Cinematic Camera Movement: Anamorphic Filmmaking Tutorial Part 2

So, these days adding camera movement is actually pretty easy and affordable. Even if you're working on a really low budget, but you want to get really nice smooth shots, thanks to gimbals these days it's fairly easy to achieve. Now, one of the reasons also why I actually chose the Siri anamorphic lenses is because these are the smallest anamorphic lenses on the market today. And that means that the whole setup is a lot smaller and lighter. And of course, you know, the bigger the lenses or the bigger the camera, you're gonna need bigger support gear whether it's tripods or big gimbals or cranes or maybe even a really large dolly so definitely the size of the the setup is something you should take into consideration and bigger isn't always better.
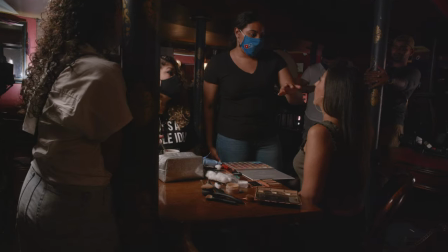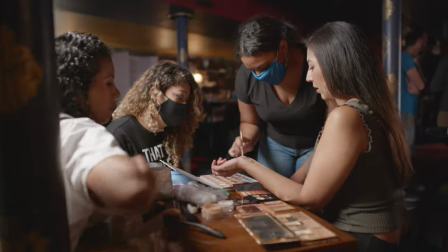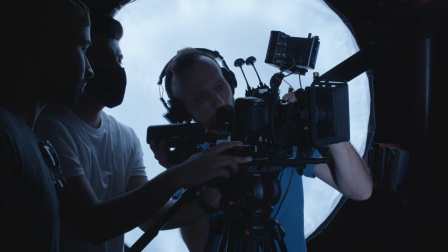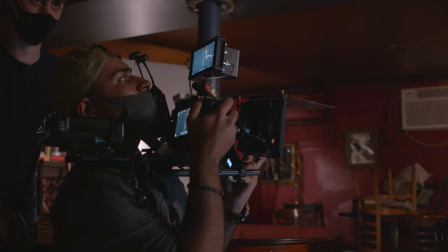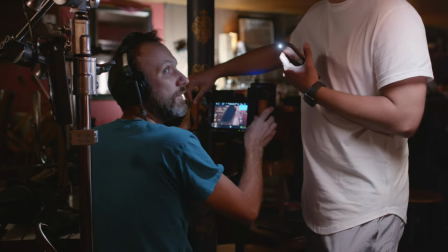74s
So the way we're gonna move the camera also depends on the type of movement that you want.
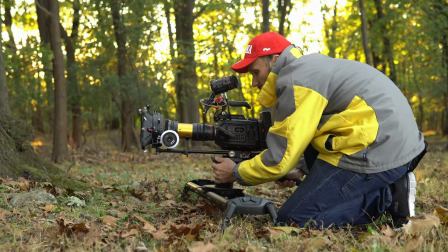79s
If for example you're looking for smooth and very subtle movement then I would recommend using a dolly or maybe even a slight which is going to give you a very stable base.
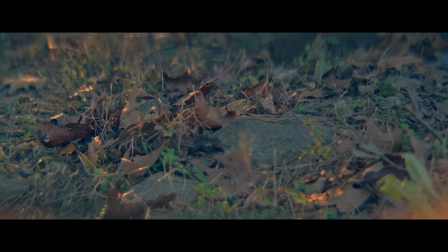88s
It's also going to allow you to be very exact with the motion.
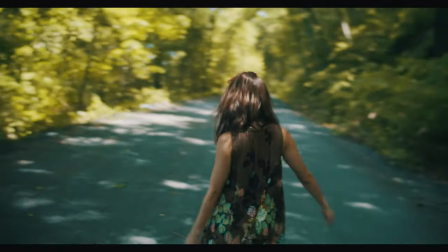92s
Now, if you want the camera to move very fast and smooth, but over long distances, then probably a gimbal would be the best tool.
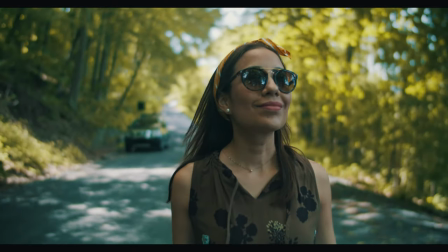99s
Of course, you can also just move the camera by hand-holding it.
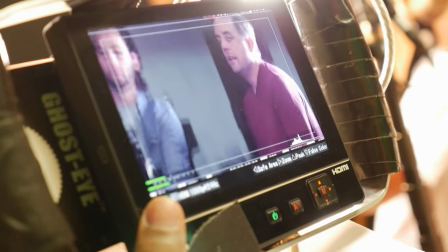102s
This kind of a setup is obviously the fastest, easiest, plus it gives the camera operator a lot more freedom to move around with the actors.
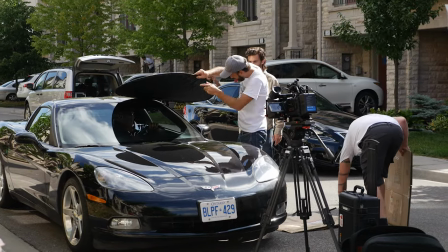110s
So you don't always need to spend money to add camera movement in your shots. you really just think of the kind of emotion you want to create.
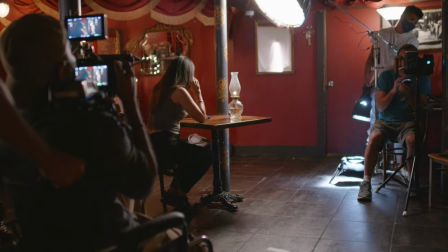118s
Now, I would say the biggest part of deciding if you want to move the camera and how to do it is really the story itself.
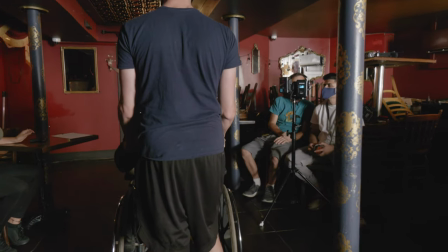123s
So what does the shot require? How can you maybe emphasize something in that scene that you want the audience to pay attention to?
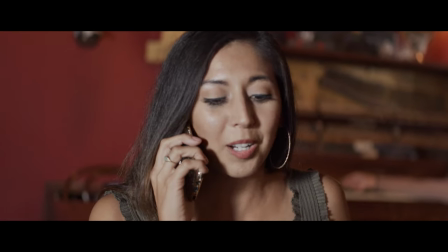130s
I mean, you can actually even create movement in your film just by editing a bunch of static shots.
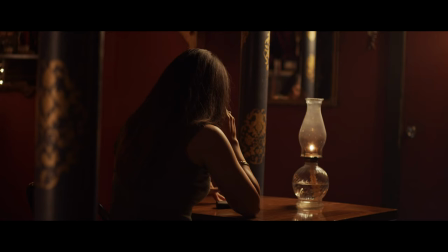135s
We could, for example, just put the camera on a tripod, get the shot here of a girl sitting, talking on the phone.
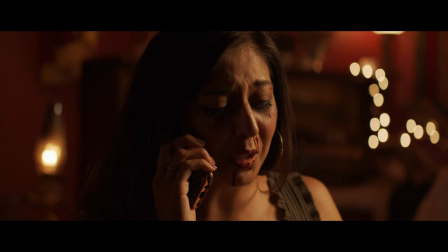141s
Then we can get another shot, which is a close-up. And then we can have a quick cutaway of the gun.
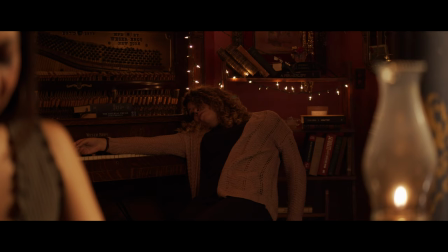146s
Finally, we have another shot which shows the victim.
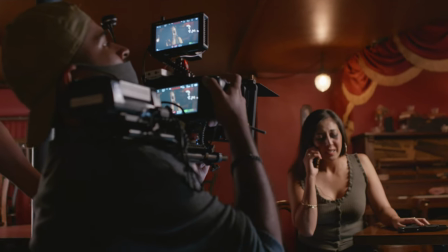149s
If you really want the audience to pay attention to something, then adding just a slight camera movement can be a great way of doing it.
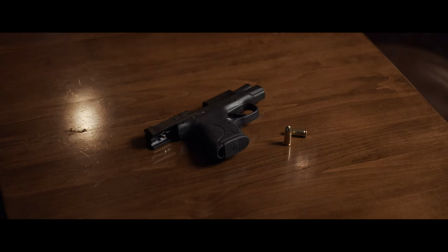156s
Look at this simple shot of the gun while it's a static version.
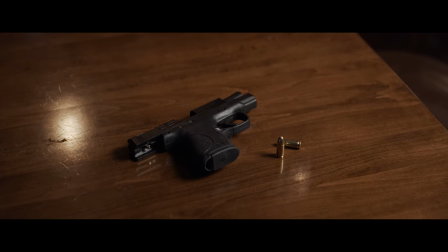160s
And then, for example, when we have the camera slightly zooming in, which is done in post-production.
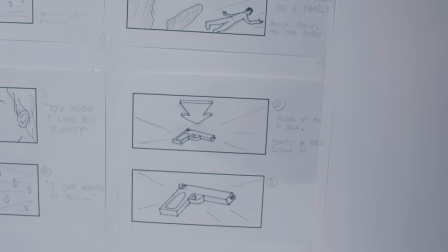166s
Or an even better way to do the same effect is to actually move the camera in 3D space.
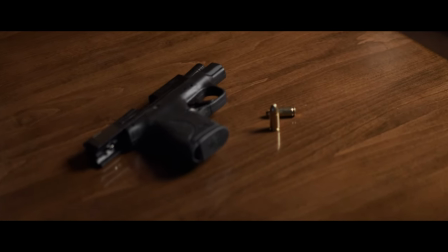171s
By moving in closer on the gun, we are telling the audience to pay attention. This is important.
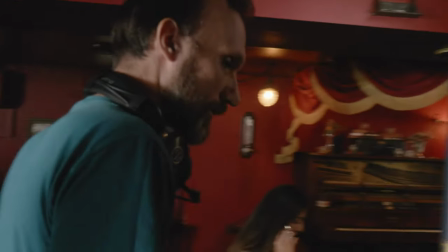178s
Of course, at the same time, you don't want to just move the camera pointlessly because it just looks neat or cut away to things that aren't really important.
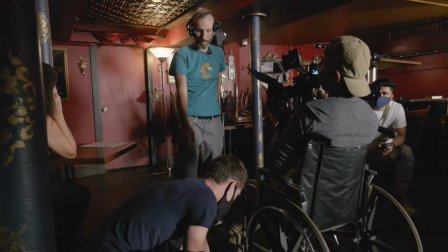185s
By doing things like that, you can really confuse and tire your audience because you're essentially telling them, here, pay attention,
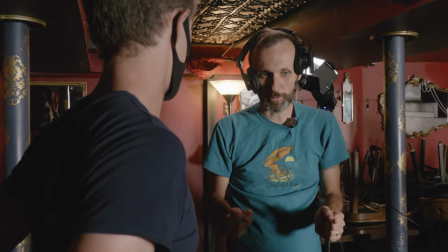192s
and you get them thinking without really any kind of a payoff at the end.
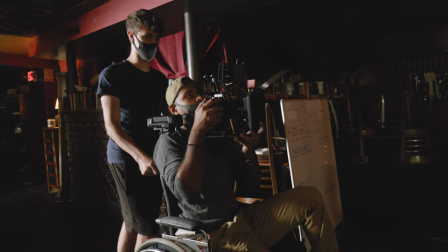196s
If you do that too many times in your film, Your audience is gonna hit your film and you So in our film,
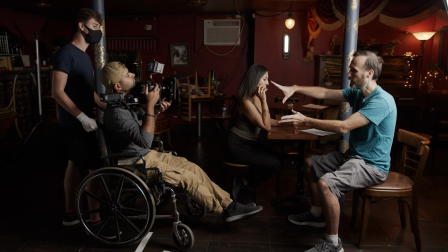203s
I actually want the camera to kind of like I said start a little bit wider And it's gonna come in for a nice close-up of the girl as we're gonna
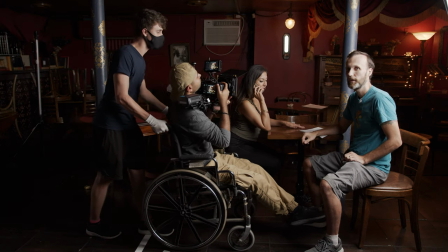210s
start seeing the blood and the bruises that she has And we're gonna learn more about what happened to her
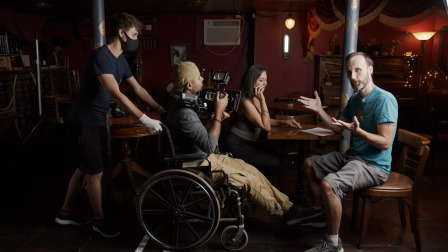216s
Now like I said, there's lots of different ways to achieve a moving shot For us,
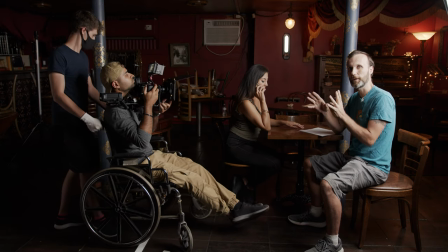220s
I want the shot at the beginning to be fairly smooth but very quickly to start kind of looking a little bit jittery,
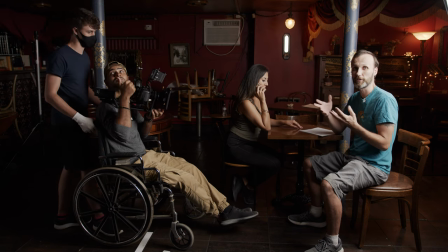227s
a little bit nervous because that's what I want the scene to feel like.
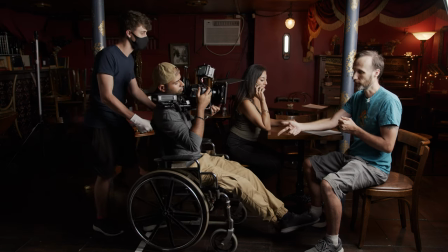230s
So it makes perfect sense to actually have Ketak handhold the camera while he's just being pushed on a stable platform, which in this case is a wheelchair.
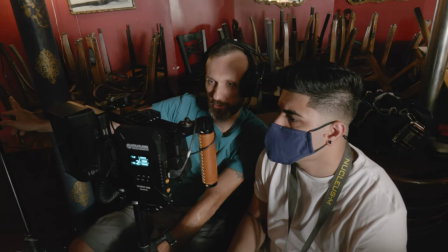239s
And we're going to basically rehearse this, make sure that we're getting perfectly the position of the camera, of the dolly.